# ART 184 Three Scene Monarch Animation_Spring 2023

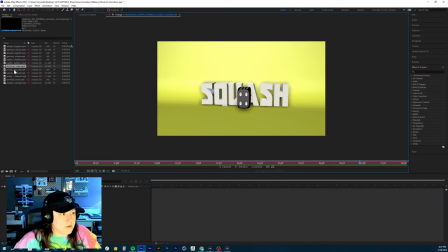But good start on it. Good take on that kind of stuff.
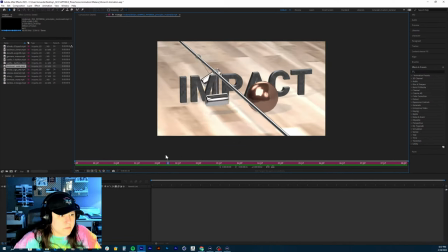I think that you're halfway there. You just have a little bit more work to go, and it'll look really nice.
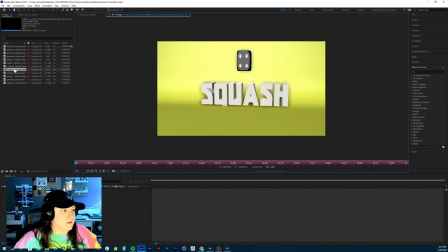So good job on that, Nolan. Now we have Janelle's work.
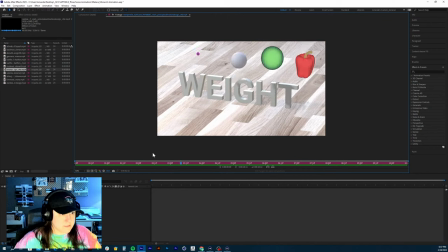Starting off with the impact. Nice. Nice settling time right there.
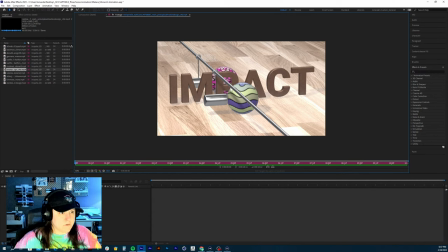Let's watch this first light impact happen.
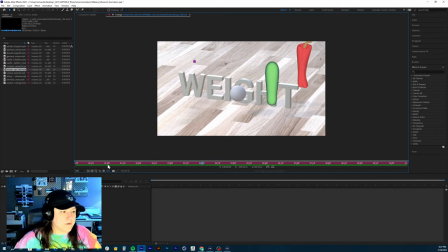Nice. Settles very, that was very smooth settling of the light hammer impact.
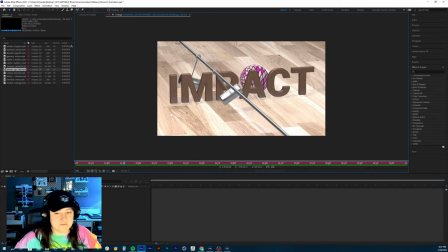Let's watch a ball. Yeah, good job. Very fast. It moved super fast. And you've got the rotation happening. Good job on that one. I would say nothing to change there. The heavy impact in the back. Let's watch it hammer.
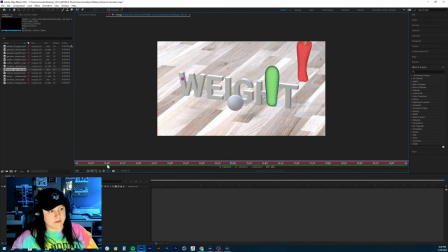Nice bounce off. And great job, like, settling into that one as well from the hammer swing, the pendulum swing, right?
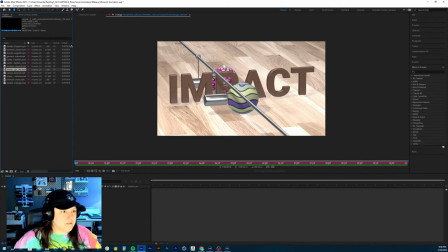And then good job on this. I would maybe play around with your color palette a little bit. These colors also look a little washed out. So if you were having issues with the floor material as well, I would either do the option where you
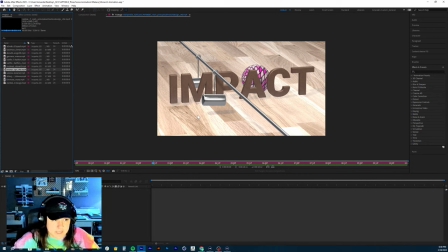create like essentially a texture. You just put a picture on it so it projects the image, since it's a flat surface and you're not having to wrap it around anything. And that way it won't look super bright, I don't think. Or a different material, or turning down the intensity of those lights.
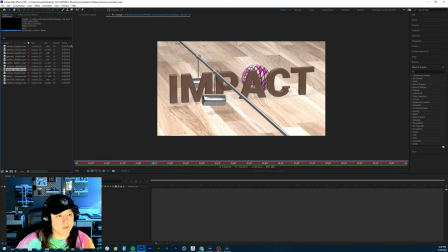You can also do that. Warming them up a little might warm up the floor a little bit. And then I would just move that text down slightly. But good job on that one.
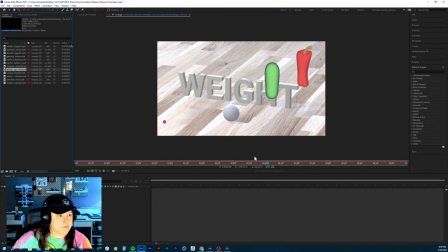Nice job. Offset that. This one looks great. I see you followed the instructions really well. This ball, really nice bounce there. Let's look at that heavy one, really. Let's see that one. Nice.
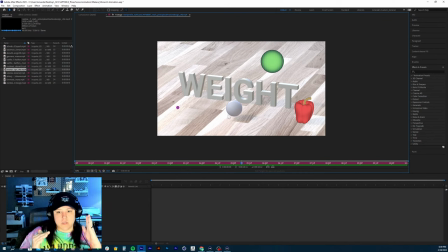The ball hangs slightly too long at the top, so you want it to be not such a nice rounded curve. You're going to want that almost to be more of a pointed, sharper looking curve. Still a curve, but just more of a drastic curve because it's heavy, right?
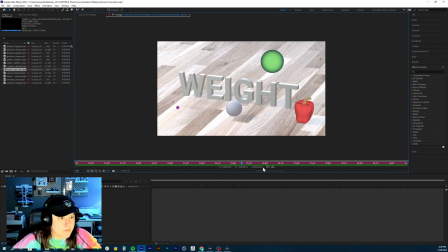So it's going to bounce fast and settle down. But really good job on that.
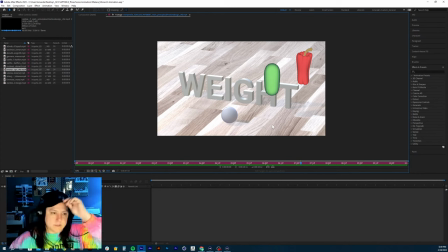Really good start on that. Same thing with the floor. There must be something happening with the lights that were in the template. So I'll check that out for you guys. I'm not going to dock any of you for that. I'm just letting you know what you'll want to update for the revision round.
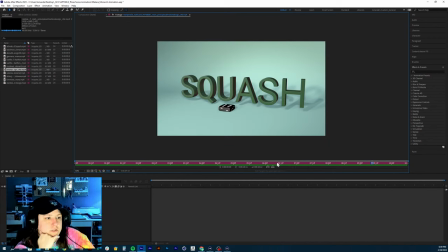Nice job on the squash and stretch.
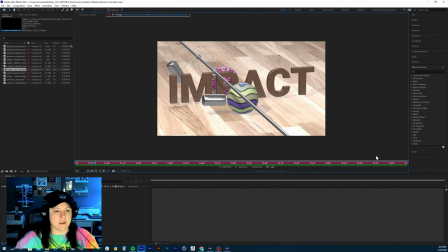I would just say maybe scale the text down so that your dice looks bigger, right?
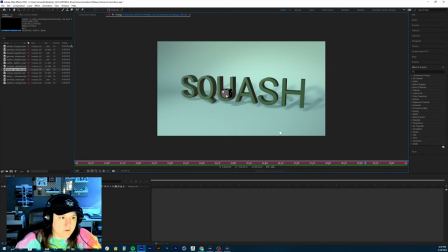We want it to kind of look a little more exaggerated. So I would just scale the text down, punch in on the shot, which means just kind of not animating the zoom, but push in the camera a little bit more, so that it's a little bit of a tighter view.
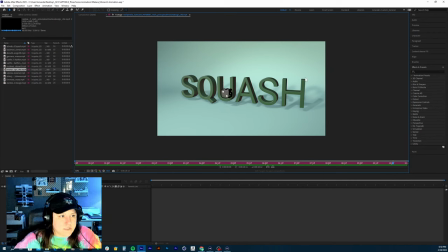Good job on centering it. It looks really nice. You can tell that it's a backdrop because you have the fall off happening here. And it's almost like you can see the crease right there. Good choice in color palette. Overall, really good job on this, Janelle. Good start on it.
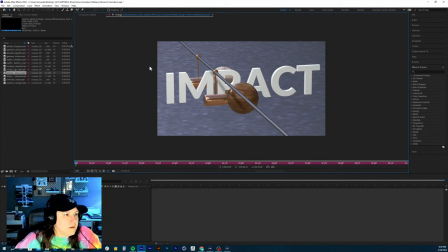Just a couple edits for you. All right. And then we have Yvette's. See Yvette. Yeah, Yvette, first thing I notice on here, just the texture.
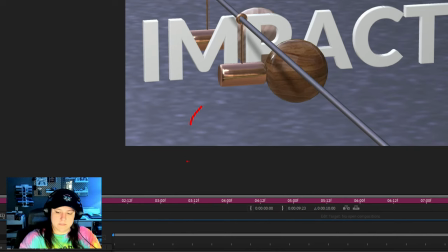We want to, let me silence my phone. I'm going to flip this bad boy around.
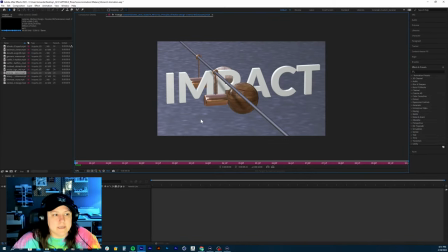Tile that texture and then increase the pixel density so that it looks clear and not fuzzy or pixelated.